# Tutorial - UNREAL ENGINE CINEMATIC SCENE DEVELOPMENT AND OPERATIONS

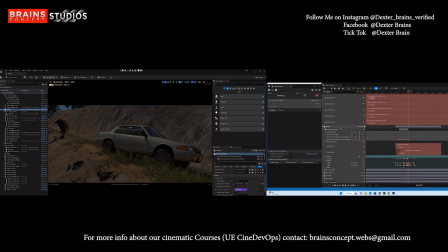32:51 First we reveal, our camera is looking, facing the ground. We reveal the Mustang. The Mustang drives us into the scene. We reveal the oncoming vehicle. It drives us into the crash. We reveal the oncoming vehicle.
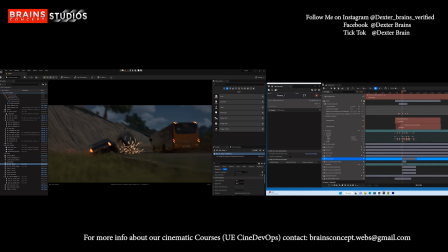33:08 It drives us again across the rolling vehicle, revealing the cliff. So these are all, you know, strategies that you use to build tension in your audience when you're creating cinematics.
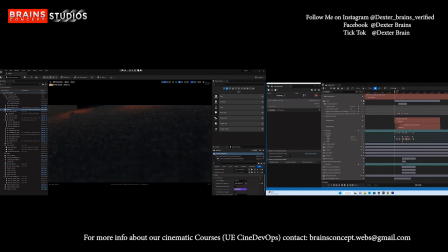33:24 You're creating on developing cinematics, and see that right here, the camera expunges to the ground. It reveals these three vehicles, open up, reveal this oncoming vehicle. See what I'm saying? And then it's gonna the loading is kind of slow, so it's going to crash. The flames reveal this other one that misses to hit
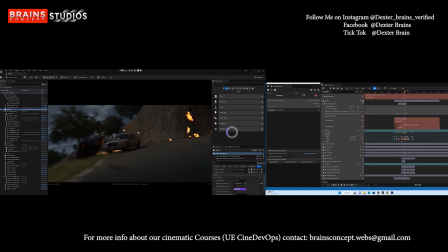33:43 the rolling vehicle, and it's going to miss to fall on the cliff, revealing the cliff to us, and then succeeds in making its way across. So
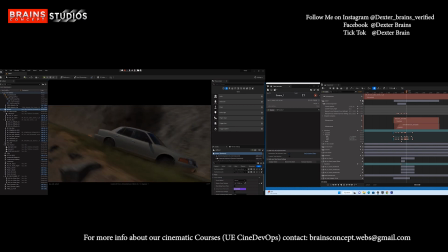34:02 so my screen recorder is kind of slow. Oh my God. Okay.
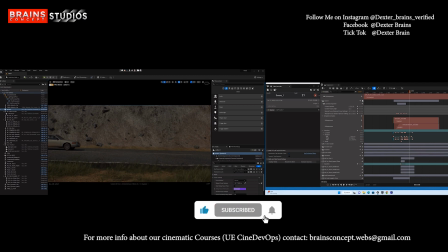34:06 All right, so I'm gonna let me just see if I can play it some more, and then just adjust this a little bit. So we were really encouraging, you know, people who
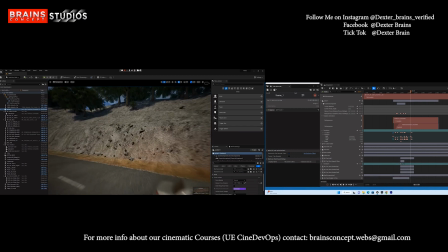34:23 wants to learn this kind of, you know, productions and everything. You know, just join
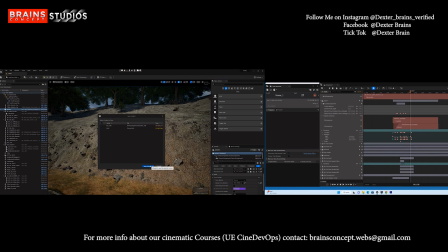34:33 the team, and I don't think you're going to regret it. So now we want to do just a little bit of set dressing. I'm not going to be doing anything crazy, because when we
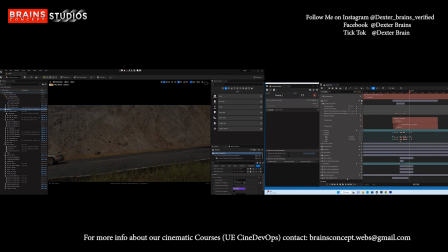when we do our final, so at this point, I'm trying to cover, see what my camera is seeing.
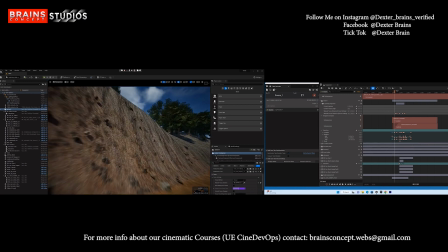34:59 So my camera is seeing this part of the cliff. The secret behind this whole thing is just not to bother about what your camera is not seeing. Anything that I see within my frame, that's what I bother about.
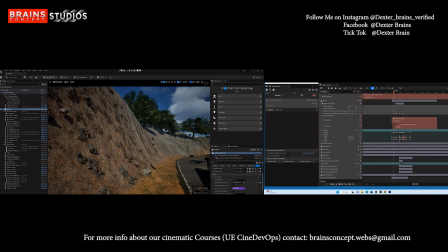35:15 Because, some people, they'll go around building the entire city, creating millions and trillions of polygons, overloading your system, and then it's going to crash, or you might not end up getting what you want to get. So I'm just going to bring some assets, some rock assets here,
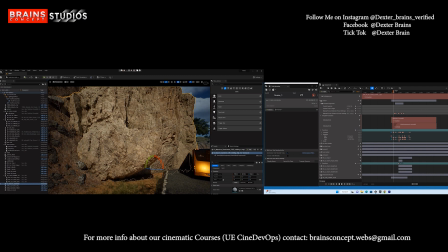35:31 and then see how I can merge them into this wall, just to bring some fine details into the whole thing.
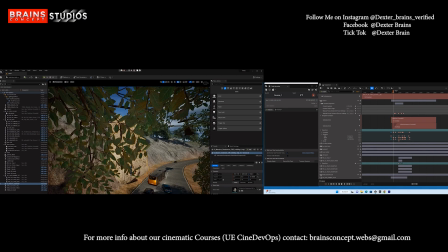35:39 And then I want to use this little part that budges out to create another missing scene, not missing as in missing, but like another miss to crash.
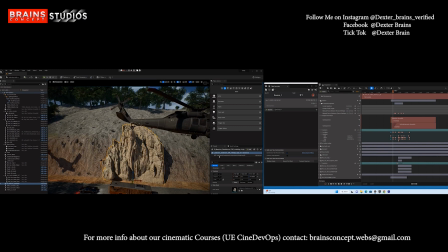35:52 I want the Mustang to pass like a little bit close to the rock in such a way that it's going to be like it almost hit the rock, but it did not. So that's why you see I'm not taking it too close into the wall. I'm keeping it like a little close to the road.
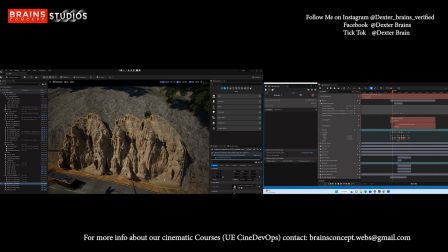36:07 So I'm just instancing these rocks and then just covering more space. When I do that, I'm gonna go into my camera and just check how it looks like. Again, you want to play with the rotation somehow, just so it doesn't look the same.
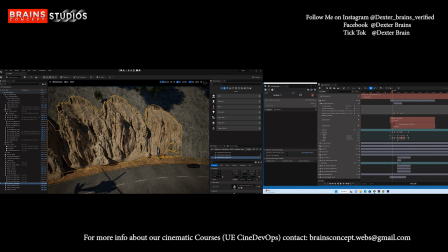36:25 Doesn't look like it's just a duplicate of assets. But playing with rocks are always like not too much difficult. If you want to like hide some things.
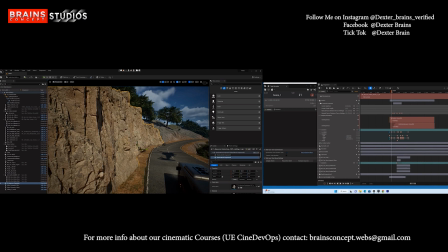36:39 All right, you see how that little part that budges out, this part that budges out, that's a part I wanted to stand out.
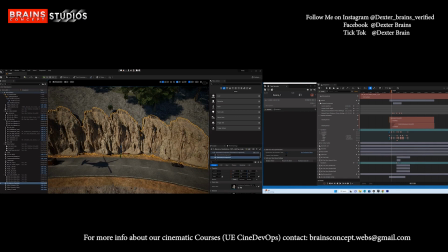36:47 Even this other one here, just so that the Mustang is gonna pass really close to it. Boom! See that it passes really close to it. So from a bird's eye view, that's what you can see.
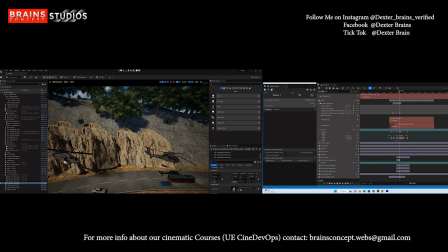36:59 But again, if we're doing drone shots, we're gonna be covering a lot of we're gonna be doing a lot of set dressing just to make sure that things looks right and organic in a way.
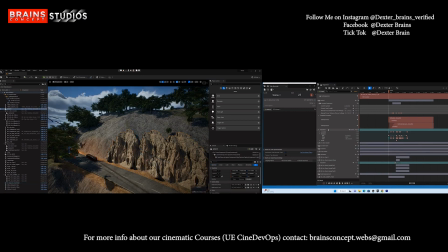37:12 So yeah, I think so far, if I get it, I'll go back into the camera and just play it.
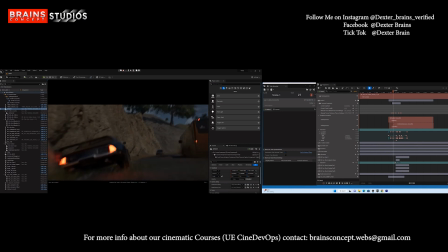37:20 Boom, boom, boom. Now you see the cliff. It's looking so nice. But at this point, all right, you see the mist. That's the little mist I was looking. See where the Mustang kind of goes just below that cliff, just right below this cliff right here.
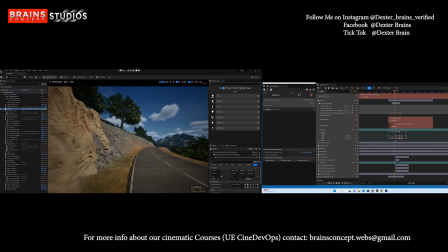37:33 So, but I'm not gonna bother about that. So I'm gonna, because this part is also visible to my camera,
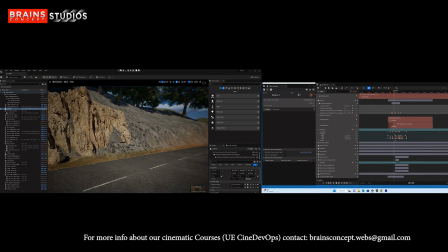37:41 so I'm gonna just go ahead and duplicate some of these assets and just cover it some more, or probably just bring something that looks a little different. I'll just pull this guy here, just spin it around
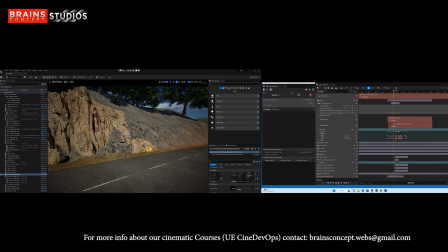37:57 180 and just raise it up to about 45 degrees and just scale it up all the way up, and then just bury that a little, push it behind, bury it into the ground a little bit, just so we have something that looks like an actual landscape.
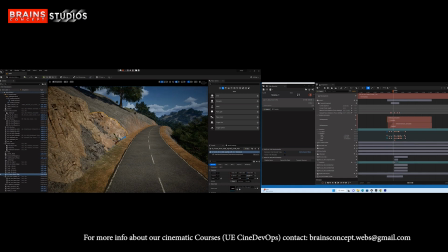38:15 The goal is we are trying to make it not to look like just fake, and then bringing these other assets that we're going to use this one to bury it into the walls, cover some more space,
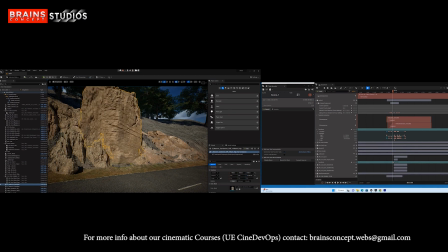38:29 and just bring it back like that. Just have some organic, looking scenario.
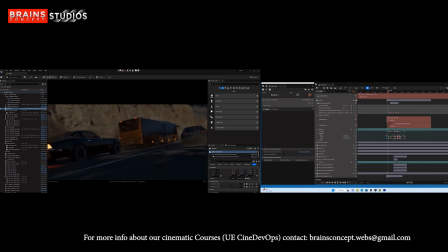38:41 All right, so let's go into the camera and see. There you go. Or reveal, go on beneath the rock. There you go. There you go. And that looks really cool. And there you go. And you can see now that the background is all the way to that part.
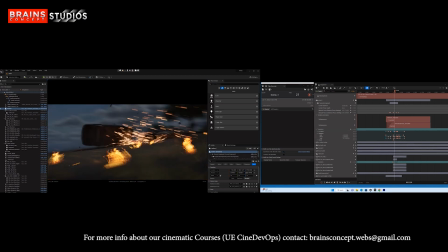39:01 I don't think I'm really concerned about the other side.
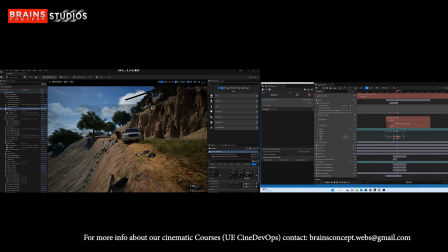39:04 But right here, this cliff right here, the landscape is not looking cool. So I'm just gonna go ahead and bring one more of these rocks, put it there, and just press it on the wall, take it down a little bit more.
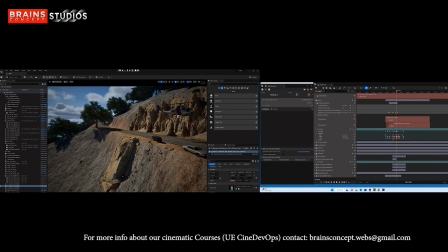39:22 We'll just sink that down a little more like that, and then duplicate it. Just duplicate this one and just cover all the space. Let's make it big and then duplicate it. At this part, since we're just gonna go over this like real quick, and we're not seeing the
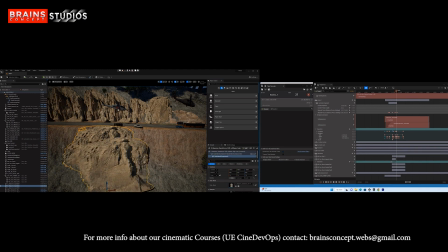39:42 down section of it, So I don't think we need to bother a lot, because we may end up, if we try to put a lot of rocks in, we may end up filling up the the cliff, and then it's not gonna be having that much attention again,
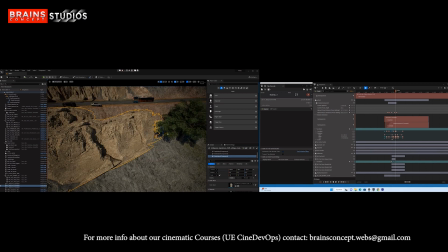39:57 you know, the audience, you know, in as much as this guy that misses to fall is concerned. So I'm just duplicating this here, just trying to make it look somehow nice, if that's the right word. And let's put this here, push it in there, just for the eyes.
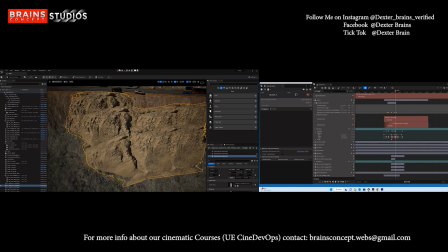40:15 Put it here, and I'm gonna bring it down like this and push it inside, like so. Yeah. Yep. There you go. Now that looks like what I'm talking about.
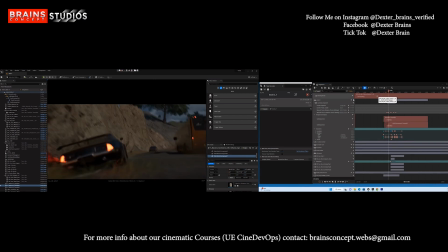40:28 So see that it goes boom, boom, boom, boom, boom. It misses there, boom. Misses explode, boom. Reveal this other one, boom. Misses to fall on the cliff, and there you go. But I think if I go back a little bit, this part, yeah, right here.
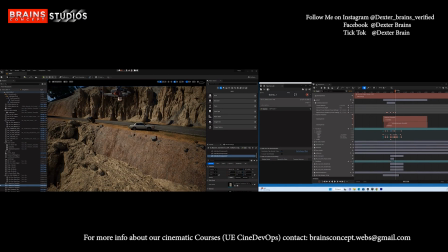40:47 I don't think I like it. So I may want to. I may want to.